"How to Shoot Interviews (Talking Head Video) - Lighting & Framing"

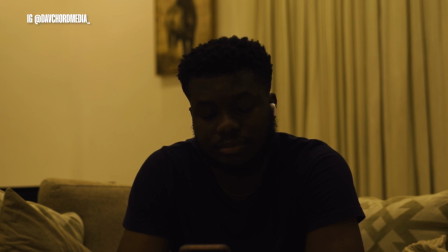[0:00]
So we went from the normal flat lighting to a very cinematic lighting.
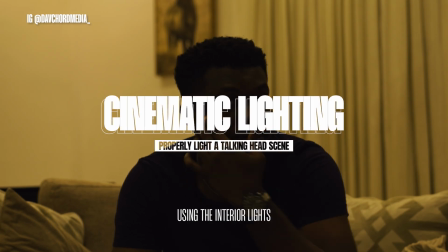[0:05]
This is how most people just light their scene. It's not bad, but it's just flat. It's not really cinematic. Today we are using a 4-light setup. Like I said, the first thing is to get your framing right. So you can put on the lights that are available to be able to see your framing properly. This is a lovely framing.
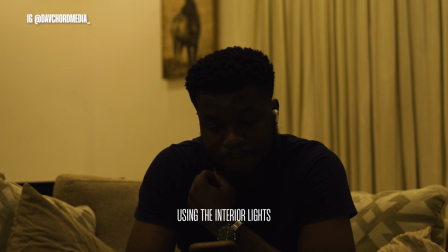[0:20]
We're using the chairs as leading lines, and we're using the frames as symmetric lines for our framing. Once the framing is done properly, we can move on to light. We're using this matte light for our key light today.
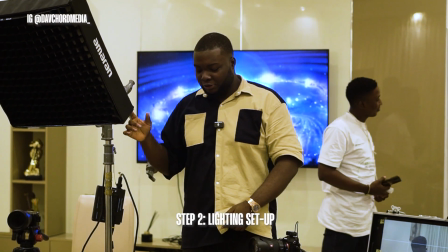[0:33]
The reason why I chose this matte light is because of the soft feel it has naturally.
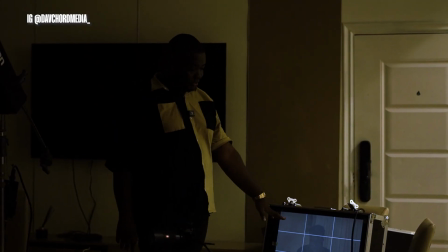[0:37]
Now that there's no lights on the scene, Sam, you can even see yourself. How does it look?
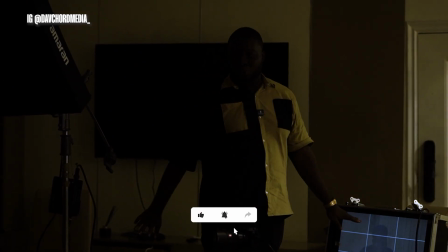[0:43]
Yeah, it looks dark. This is what we want. We want to have full control of all the lights. Very important. And now turning on the key light, you can see the drastic difference in the lighting.
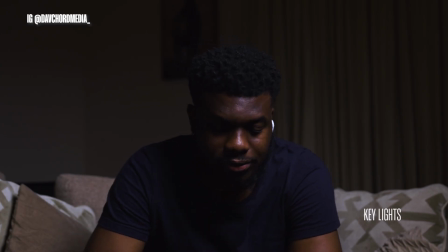[0:54]
This is what we call a Rembrandt lighting. Rembrandt lighting is a common cinematic lighting that's used. So it gives the face a particular shadow feel where you have this triangular shape in the other side of the face, creating depth, which is very important.
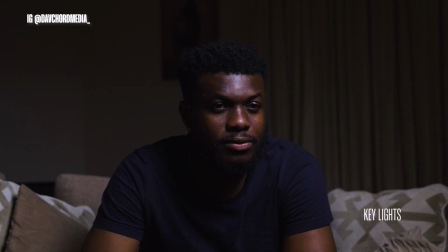[1:10]
You don't want your image to look flat. You always want to create depth. And that is why the key light is positioned 45 degrees to the camera. It just gives you that cinematic feel. So the second light we're going to add is our rim light. So we're also using an Amaran stick light for our rim lights. I talked about this stick light. I prefer it to other lights. Just with that being on, you can see the drastic difference that it has made to the lighting.
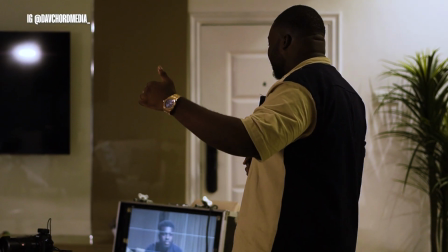[1:37]
See the air, it basically separates the subject from the background.
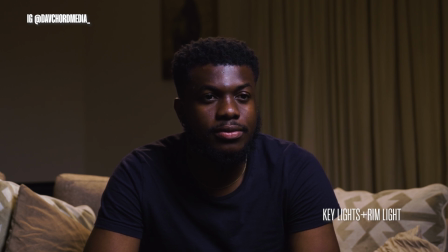[1:43]
Like this, naturally, it's a beautiful lighting. You can see the shape around this place.
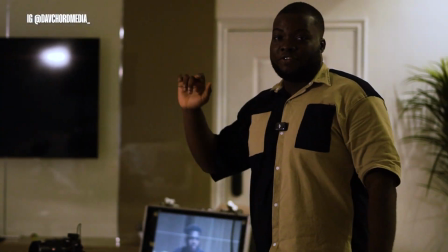[1:51]
This is what we're looking for, just to give it a separation from the background so that it's not looking like a 2D image.
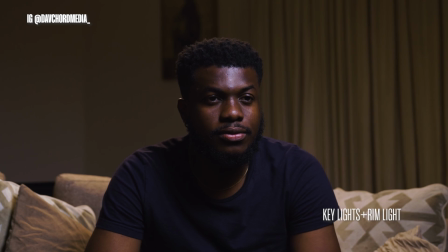[1:57]
Now it's looking more like a 3D image. If we go with this is actually perfectly fine. But like I said, we're going for an high-end lighting. So the next thing we do is we add in more lights. And examples of lights we're going to be adding is going to be background lights to fill up the background. The key light is on 5600 Kelvin, while the stick light is on 35, is it 35 or 20?
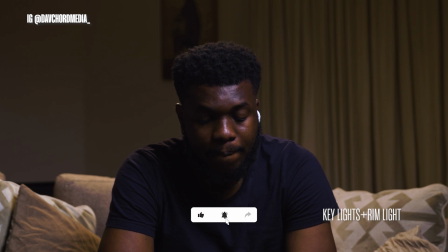[2:22]
32. 3200 Kelvin to give that Tuscan feel, more like that golden hour feel or close to golden hour feel. Now let's turn on the backlight.
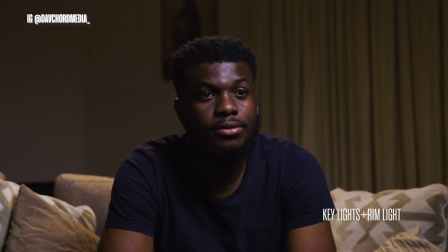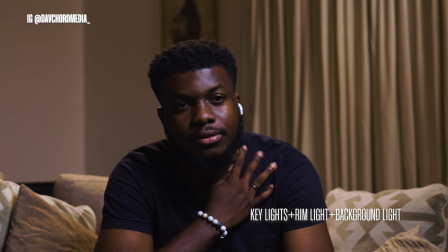[2:38]
Beautiful. Now this is the backlight. We're using this for the backlight just to give it a feel and to also show that the background is actually separated from it. And there's also a grid. I forgot to talk about a grid. So to avoid spillage of light, because light can spill possibly, and especially when you're in a room that you have a lot of white, it's easy for light to easily spill. So to avoid spillage of light, we always use a grid to direct light or focus it on a particular spot instead of spilling all over the place. So we use a grid on our key lights, and we also use a grid on the background light to avoid this spilling on the subject and just basically focus on a direction. And like I said, we're going for an high key lighting. So we also want to use a bounce light, which is an ash light that is bounced on the sky. Normally, if this ceiling wasn't white, we would have gotten a reflector. But luckily we have a white ceiling, which is easy for you to spread light evenly. So we bounce ash light to the sky and we get soft light in return. Give and take. All right. Boom.
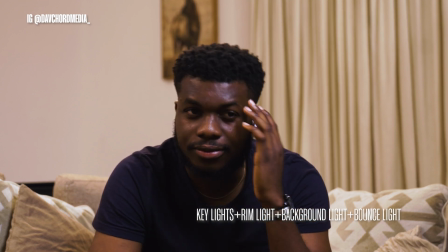[3:47]
And just like that, we have our high key lighting evenly spread with all our strategic lights. So we went from the normal flat lighting to a very cinematic lighting. So this is a 4-light setup. We can actually go with more lights.